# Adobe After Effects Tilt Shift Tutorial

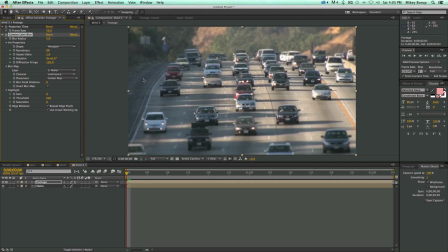248s
So now it's sharp in the center and blurry on the edges. And then we can come in and let's increase the blur radius. And you can see that's starting to look kind of how we had the example. You don't want to go too overboard, but you want it nice and blurry. Just focused in the center.
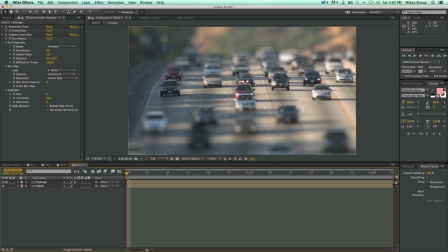264s
And the reason for this is it makes it look miniatures because when you take photos or you take video of large things, everything's going to be in focus. If you're going to try to do this with a model and then you're going to be focused on this one thing, just the way the cameras work, it's going to put more things out of focus.
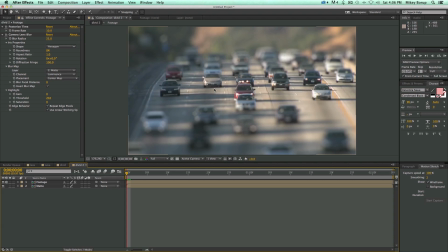280s
So if you can take a big, large photo like this and make it so everything's out of focus, it's going to look like a small photo. I also like to come in here and mess with the gain a little bit. Just to kind of change things up a little bit.
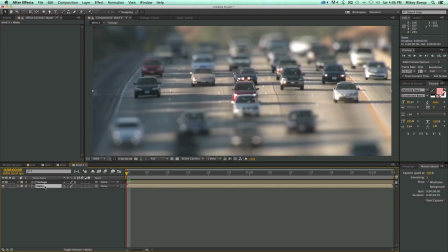293s
Now what I can do from here is I can now go into my mat and we can kind of change the direction of that.
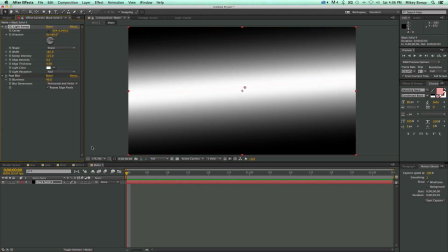302s
Not quite that much. About 86. And that's looking pretty good.
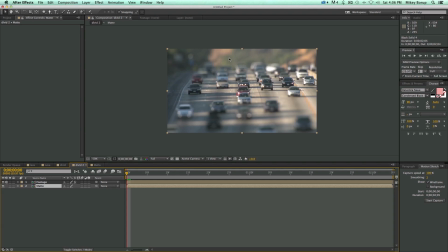308s
What I can also do is, with this shot, I want everything back there to be really blurry because it's far in the background. So what I want to do is I'm going to just select my pen tool with nothing in the timeline selected, and it's going to create a shape layer.
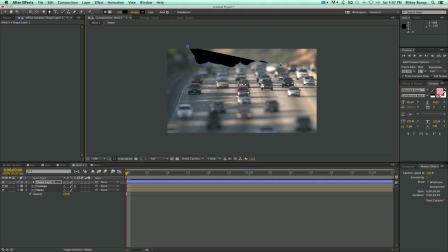323s
And so I'm just going to not be very exact about this. Have a black shape for the background here.
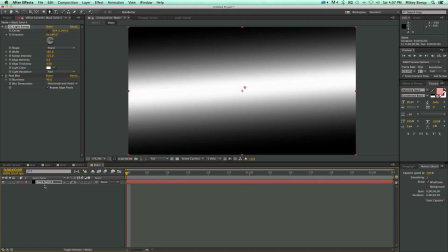329s
I'm going to take this. Let's cut that. Go back into my mat and paste it up onto the top there.
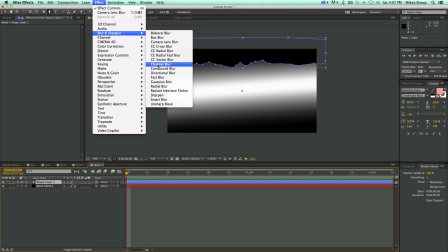334s
And let's add a slight blur to it so it's going to mesh in a little bit better.
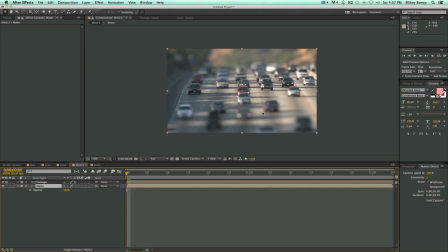339s
And so when I now come back into my shot, this in the back is going to always be more blurry.
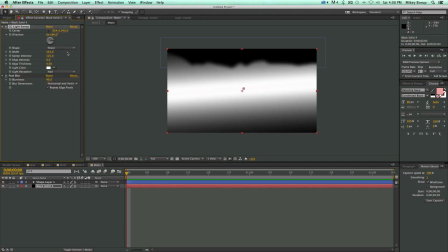345s
I can even come in and let's make this width a little bit wider so there's going to be more of a distinct line where that goes blurry.
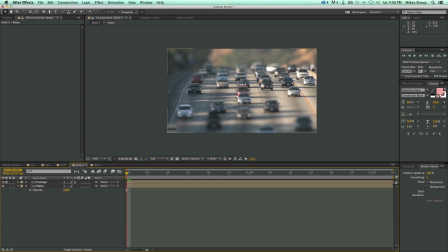353s
And you can see back there is a lot more blurry than just right here. Let's maybe even crank this a little bit more.
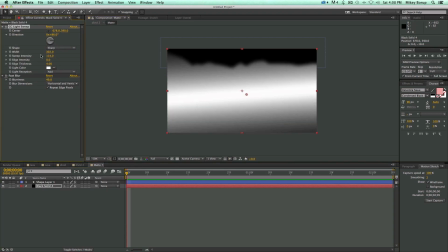360s
And you can just come in and just make some adjustments. And everything will come across.
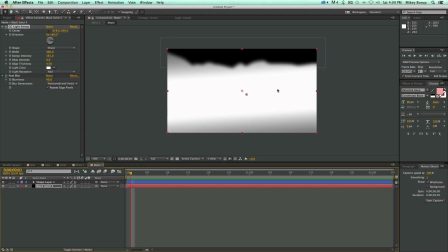370s
See, now there's a lot more white in the center here, and so everything's more in focus.
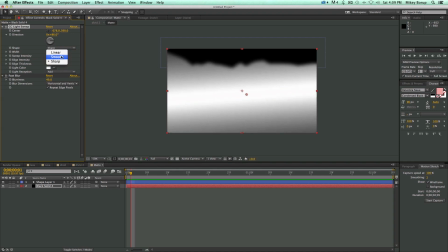377s
Let's bring the intensity down. We can even maybe change this to smooth or linear, see if that does anything.
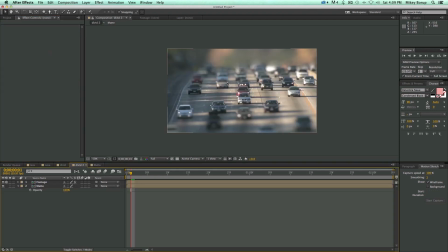385s
Bring the width in, and just kind of mess around with the settings until you get it to look the way you like.
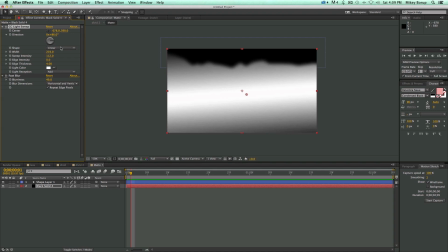391s
Make sure you keep the intensity over 100, though. Otherwise, you won't have a spot in the center that is focused.
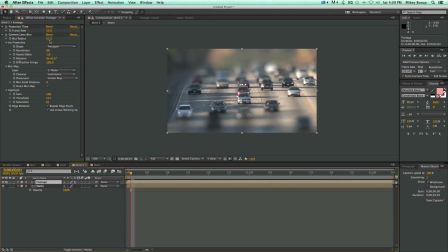398s
So I think I like this on sharp. Let's go in and bring this down a little bit. Okay, so there is the miniaturization tilt shift look. Now let's go in and add some words to this. And when you're adding words, you want the words to be in focus.
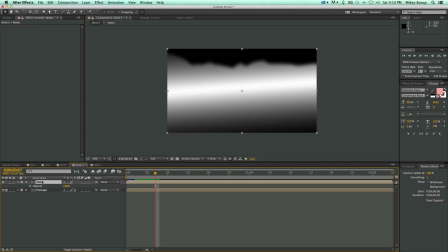415s
So you want them to be, if I move this up here, you want them to be in line with this white.
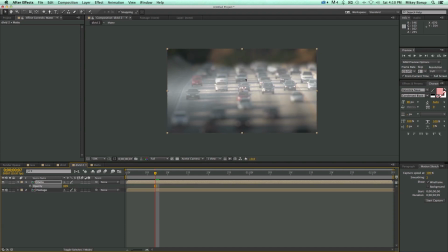422s
But also, if we remember, we want the words to be above the car so the cars aren't slamming into them. So you need them to be not quite where this white is, but a little bit above it.
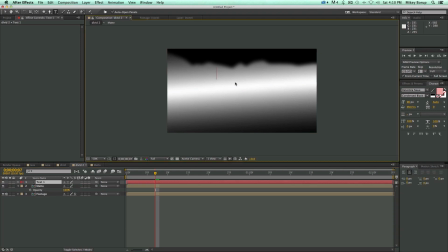433s
As if the, you know, they had legs, they would land right where this white was. So let's just use this as a guide. Small world. And let's make this 3D. Go into the rotate. And then move it up.
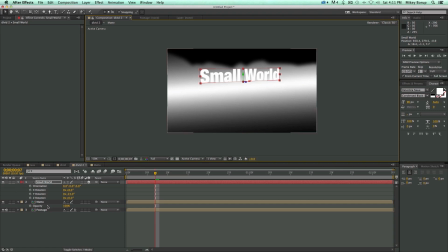450s
We can scale it from here. And then let's move this mat back down to the bottom.
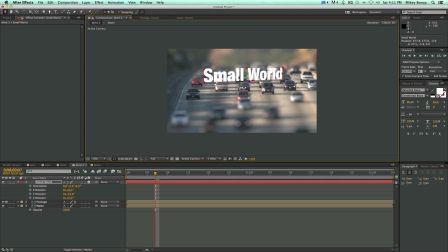455s
And then now that should be looking about right. To make this maybe mesh in a little bit more, we can come in and add a new light, just a spotlight, and let's move it out.
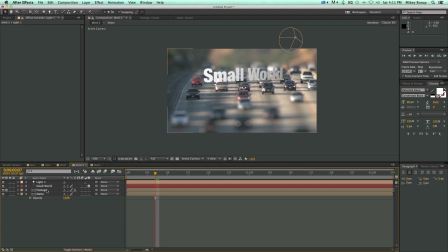472s
Now, if you wanted to add maybe a little bit of depth to this, there's a couple ways of doing that, but really, at this point, the easiest way is to duplicate the footage. Go in, change these bottom layers to black, and then let's change the Z-space just ever so slightly.
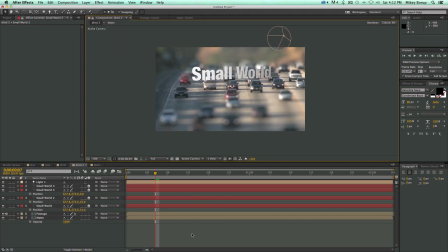488s
So that's how you do it.